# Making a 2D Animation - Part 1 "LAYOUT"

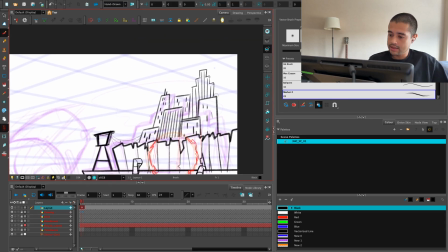We're having these things here too, and we're saying like, hey guys, this city is next to this radioactive ocean.
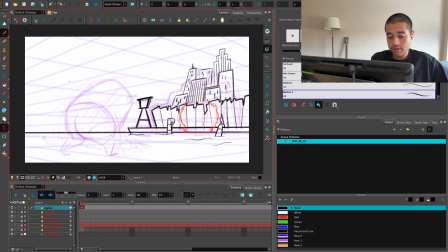So, mm, I like this shape. I like this shape.
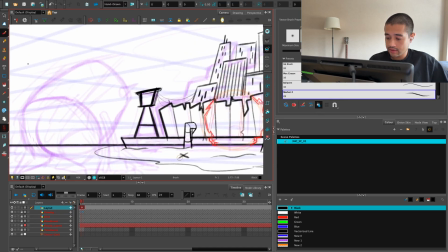Maybe we can have a little bit of sand here. We can have these things here like, hey, don't cross.
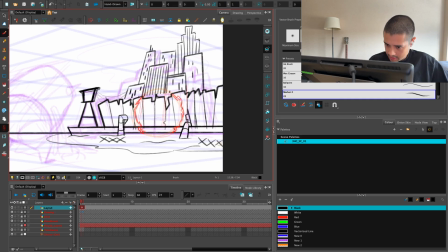Hey, don't cross. Hey, don't cross. Hey, don't cross. Now you see why this looks flat and why this doesn't looks flat,
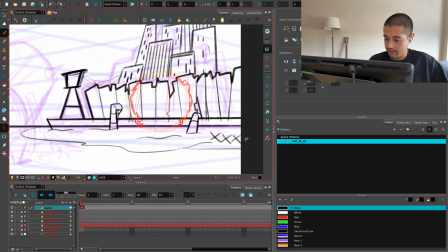because here I follow these perspective lines, so it actually looks like these crosses are standing up. So if I copy and paste this here and around here, for example, this will look like these crosses are standing up.
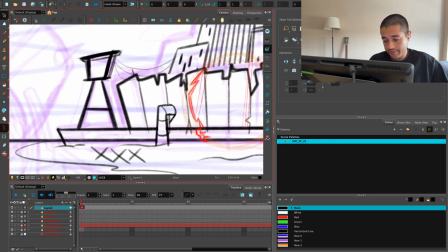And then I can have the sand here instead of being water, sand.
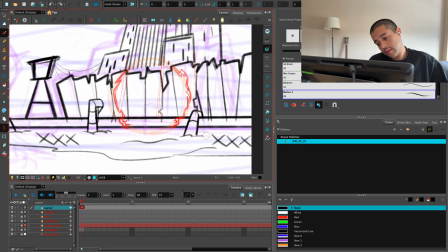Here another shape, something like this. Whoopa! Amazing.
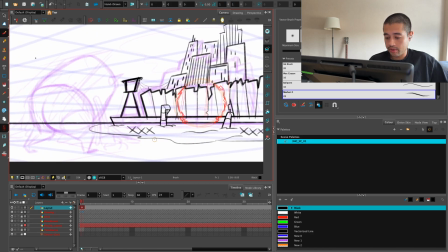Sand and all the water, all the radioactive water will be here.
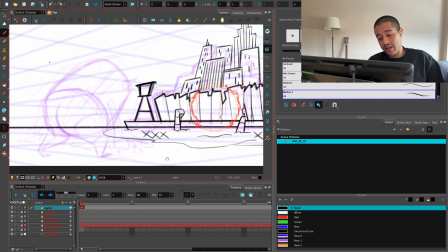But the thing about this is that now I will have to animate the water and how the water influence when it's getting up,
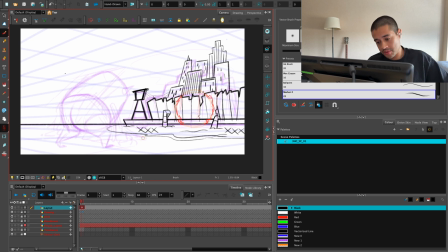like how is the water coming also towards the sand. So that's also a thing that I'm considering. It's like I do have to animate more by taking this decision of adding sand. I like the sand, so yeah.
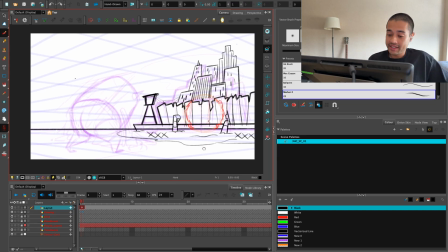We're adding the sand. Now let's add the character. Let's add the character.
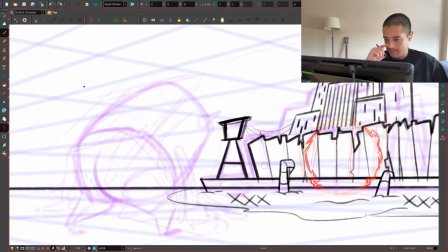I think I know how to design this character.
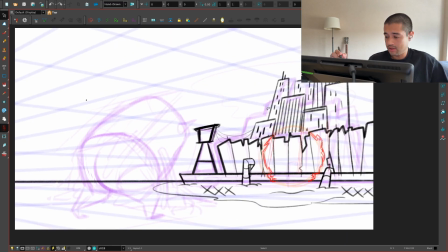Either ways, I'm not spending too much time here on the character because I know that once I bring the rig on this thing, everything will be easier.
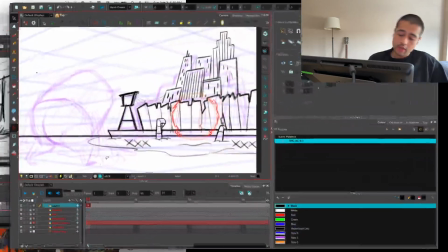So robot.
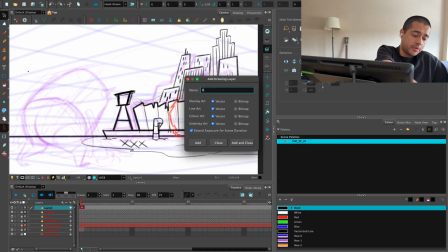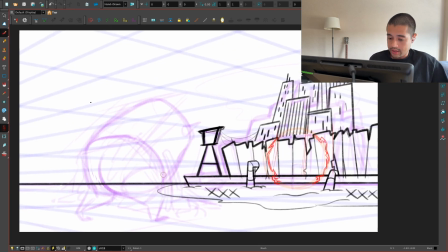let's draw the robot just getting up. So here we have this perspective.
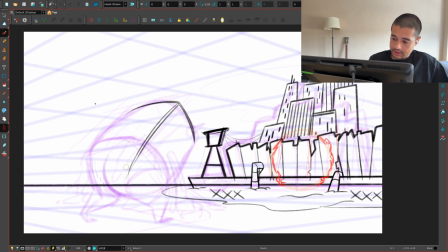It's coming like this, coming like this, it's coming like this. We're having this perspective for the underpants because it's following this line here, and then we're coming like this. It opens a little bit here towards the bottom. So we're amazing.
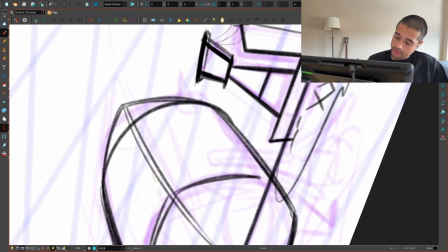Now the shape of this air fryer is not a square, it's rounded, so I'm just grabbing these and making this circular line here.
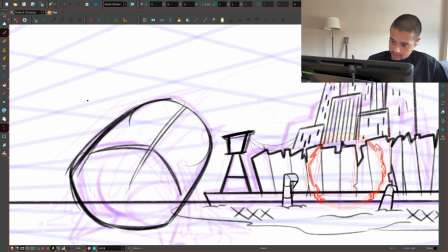Oopa. Amazing. Now it's looking more like the air fryer.
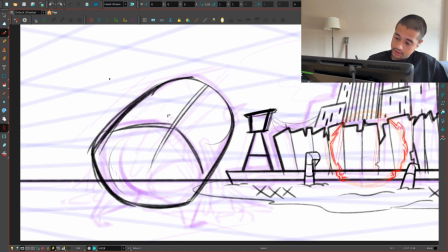Now we're having the bot here. So this is the center line, the center line, the center line. So the bot connects here with this center line, so the center line, something like this. This part is also rounded here, so we can just grab and this line and make this softer like this.
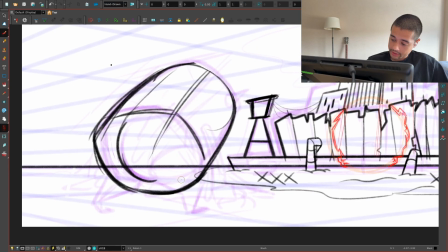This air fryer have underpants, so I'm doing something like here, like a circle here to represent that part.
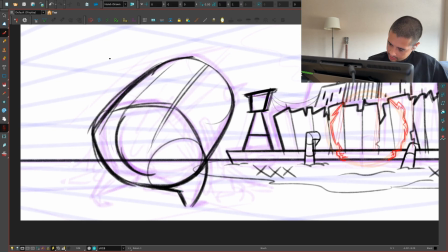And this leg is just a C curve here and just two straights representing the leg that is flexing.
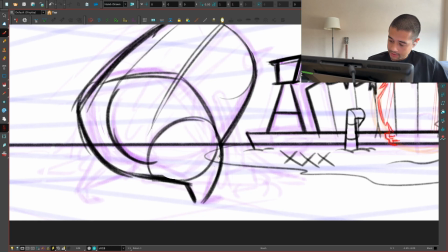I'm getting rid of these lines here, opening this line a little bit more,
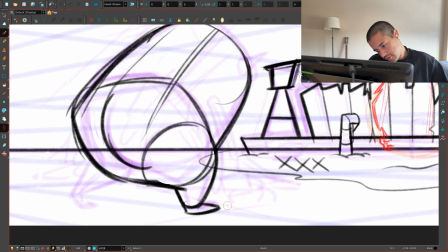the bottom of the legs, the food that is going to follow that perspective here.
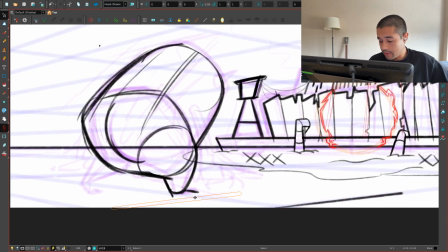See this line here? So I need my food to be planted in that direction.
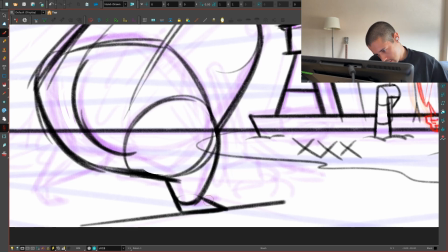So that's always something like this. Awesome, a little bit flat.
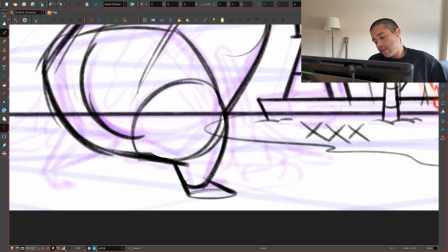So when I when I feel that things start feeling a little bit flat, I draw this base
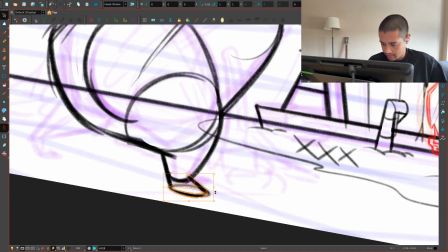on the food just to make it feel more grounded.
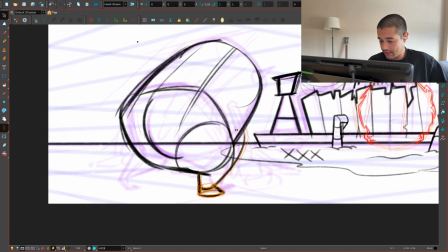And now this food should be a little bit back so it actually feels there's some weight here happening. And then we're having this part of the leg coming like this, the lights and the shadows that we don't need right now.
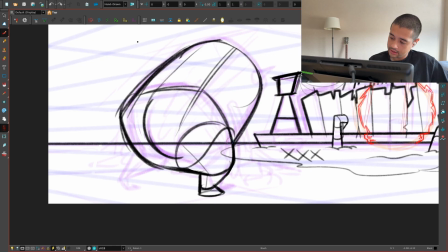Maybe this line is like this, right? Yeah, this line is something like this. Boop. And this line is also connecting here with the bot.